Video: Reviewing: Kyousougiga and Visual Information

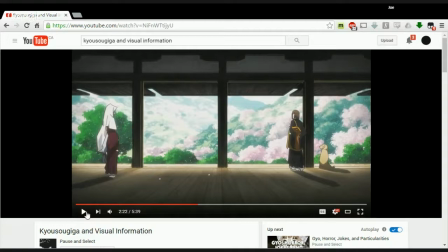(28:46)
And how she crosses them, I think, is really important because she literally just walks right across.
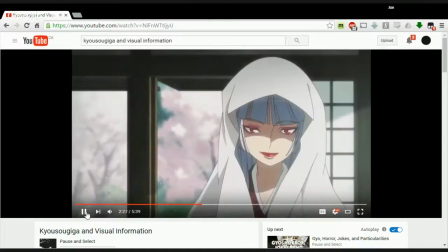(28:54)
Crossing the threshold. Yep. Yeah.
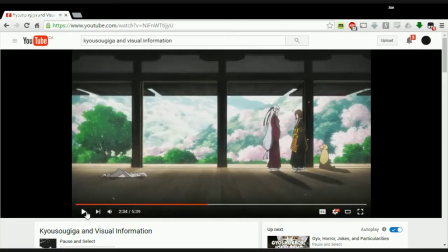(28:59)
Breaks the barrier. And then she's intruding on him. Yep. Absolutely awesome. Also, for the first time, there are now cherry blossom leaves in the temple when there used to not be. Yes, I didn't even notice that. Yeah, so it looks like they came in with her. Yes.
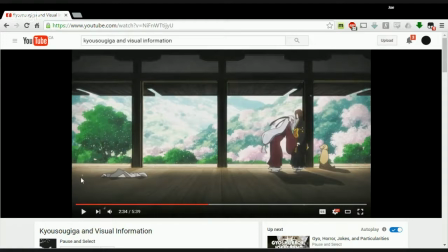(29:17)
So when she crossed in, they came over from the outside inside with her. Yes. So yeah, we're seeing leaves coming in now.
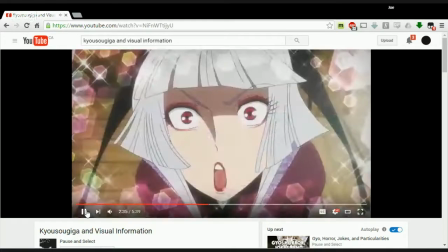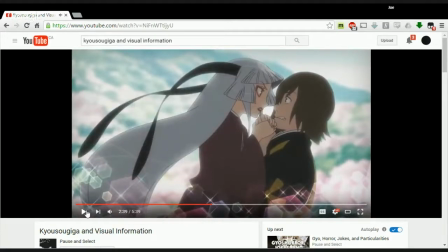(29:30)
And so this is like an example again of, I think, where height can establish a relationship. How like Kyousougiga loves to use height, and all the characters are situated. Like the characters who tend to have control tend to be a little bit taller in some ways. I
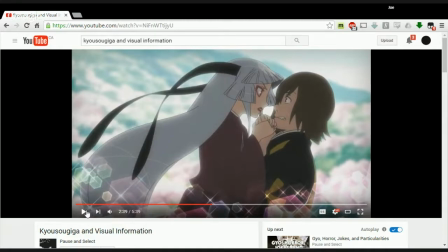(29:46)
think this could have been more effective as a point on its own. And sort of at this stage, it's sort of a tidbit.
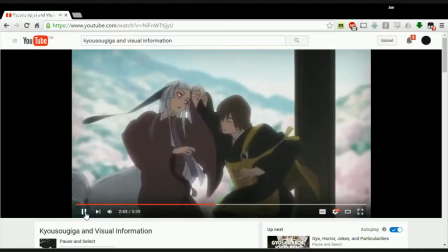(30:00)
This specific scene moves so fast that I don't know how good of an example it is for the height power structure.
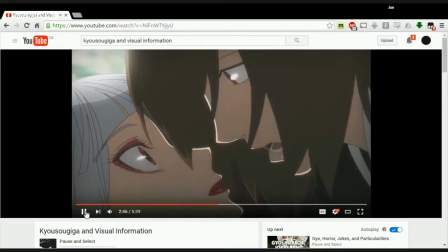(30:06)
Yeah. They move really fast, pushing each other back and forth. Yeah. Yeah, and it's possible that it could be more compelling as like an argument for just for personalities clashing.
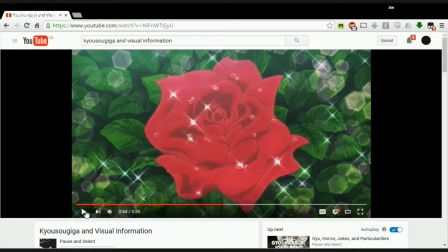(30:22)
Oh, I would say that that's definitely what's going on here. Yeah. Sex.
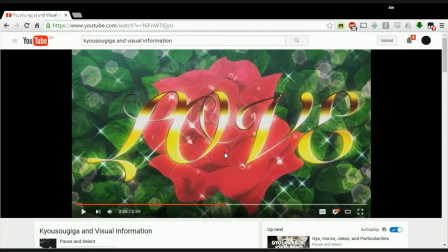(30:26)
So so it's funny because one of the comments on Reddit was like was making fun of what I said here, which is like blossoming flower suggesting love, and then he's just like, oh, very subtle, has the word love, and that is a very notable thing to.
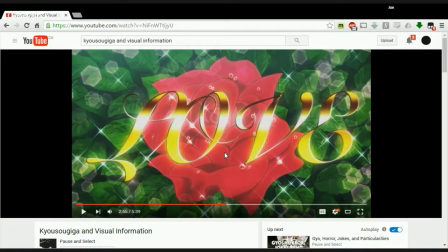(30:46)
That is very notable. The reason why I said that was because when I wrote the script, I didn't remember that it said love. I just thought, like, I just remembered that the flower blossomed. So I was just like, okay, I got this.
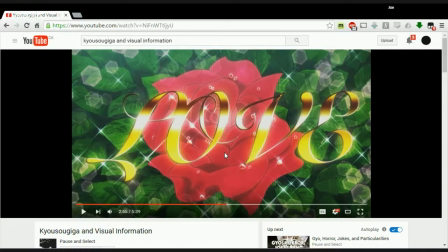(30:58)
And then it said love, and I was just like, I'm not re-recording this. I'm not going to lie. The first time I saw this, I did not realize it also said love because I was so focused on the flower. Oh, okay. But I mean, you know, some people, the fact that they put love there shows that they've also felt that people would not get that the flower meant love.
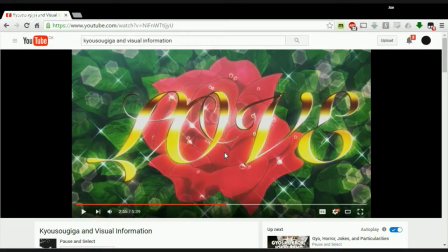(31:16)
You know, like when the rocket ship goes off and a train enters a tunnel, like there's a lot of metaphors for what's happening. Oh, the Simpsons reference. Yeah. Or, you know what, they probably were, they could have been forced to put love over it because someone said, wait, they're having sex?
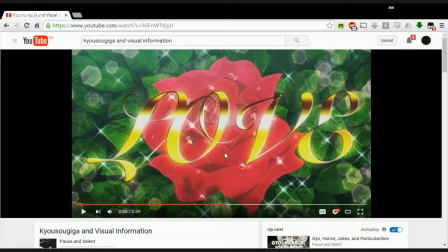(31:35)
And they said, no, they're falling in love. Well, the flower is blossoming, kind of seems like sex to me. So then someone was like, we better heavy-handedly say love. That's possible. Someone could have mentioned that, yeah. I mean, it almost, like, doesn't this look like it was done in post? Like, look how much different the love is from everything else.
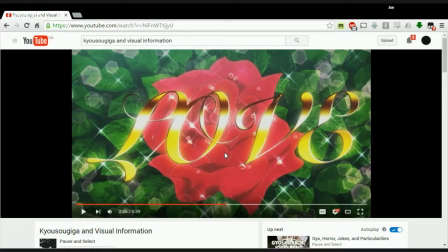(31:54)
It does look like one of those like word art things. Yeah, it's like some censorship editor was like, "Holy shit! No! Put something over this." Yeah, love.
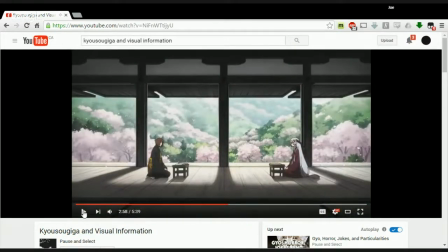(32:11)
Okay, so this is where I pretty much play a montage 4 times in a row because I have nothing else to really put in. Well, this is a great montage. And it is a great montage. It says a lot about both these characters over the course of a year, because I believe that's what goes by as a year.
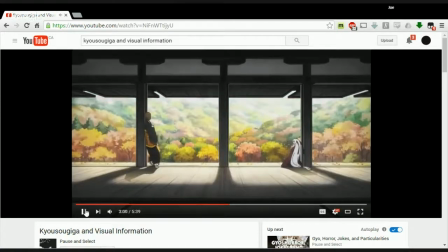(32:27)
Yeah, it's passage of time. Yep, a year. Look how separated they are.
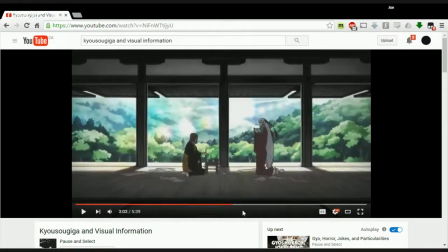(32:32)
They're never in the same frame together.
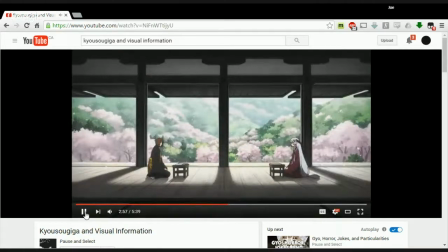(32:35)
They're always separated, and they cross the screen at one point, but they're never in the same frame.
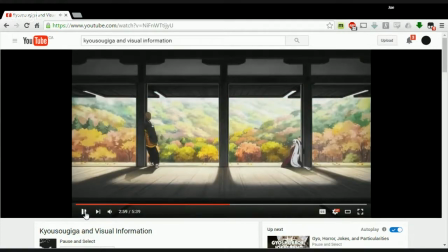(32:43)
Yep. So they don't get along?